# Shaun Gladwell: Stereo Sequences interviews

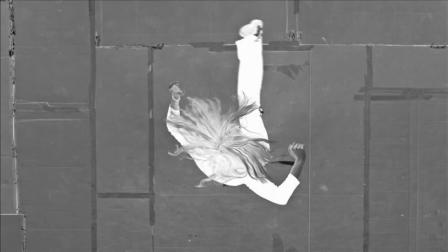Over time, Shaun has worked with quite a tight group of performers,
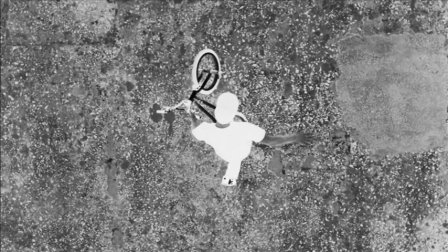but this time he expanded that group of people and went looking for other performers to try and diversify his attention to the types of sort of subcultures of movement and bodies. I knew that I was going up to Sydney and meeting up with other performers that were dancers or martial artists or something within the field of sort of street culture, urban culture. And he asked us to spin. Oh, I knew sort of coming into this that it was all about turning and spinning, but you know, Shaun was a really open person. When I rocked up that day, he was, you know, gave me an idea of what he wanted to do, and basically I was free to sort of show him what I could do. It just took a little bit of time coming at it from her angle, because I'm not like directing her performance.
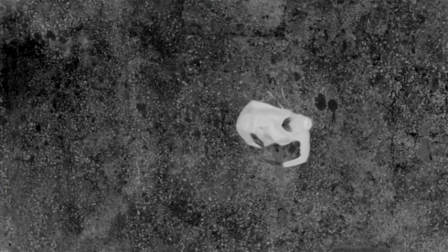It was a new experience, and I was interested in her dancing, like I was a great fan of her work. I spent a bit of time improvising and sort of showing him, I guess, the repertoire of steps that we have. The 80s backspin. He's got a specific taste in some of the moves that are from the 80s that we do in breaking.
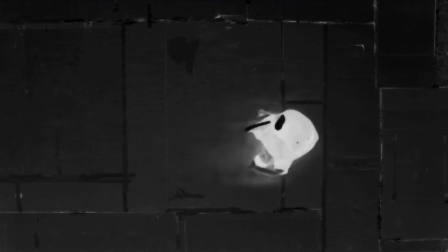But I think he was trying to capture those moments in the dance that happen in those 10, 13 seconds and prolonging them.
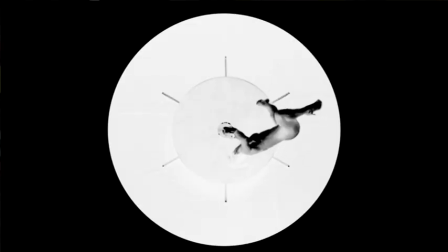You can see how slow someone rotates, and it looks impossible. Shaun saw this ballet and dance as, you know, an extreme sport.
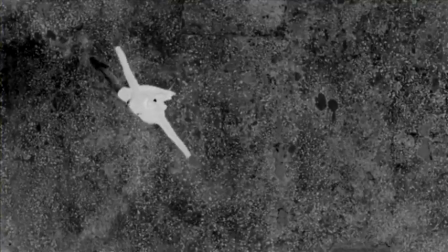You know, often it's not sort of considered that, but capturing dance in slow-mo, it gets to show people sort of that side of dance and how athletic it is and how extreme, you know,
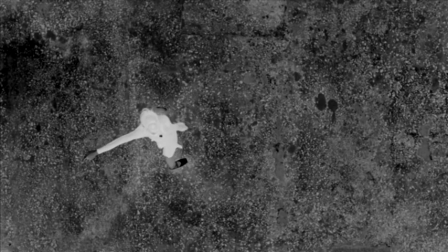it can get. It's really interesting the way that Shaun has played with time and movement and created in some ways an incredibly meditative space,
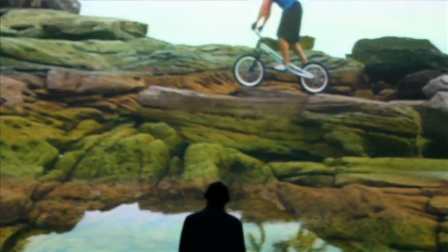but also a terribly muscular space. There's a lot of machines, there's a lot of movement, and there's a play between sort of speed and stillness, which I think creates a tension, which is terribly exciting for viewers in a way,
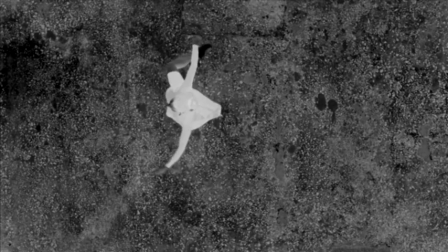to find their own place in all that commotion, but also a space for meditation.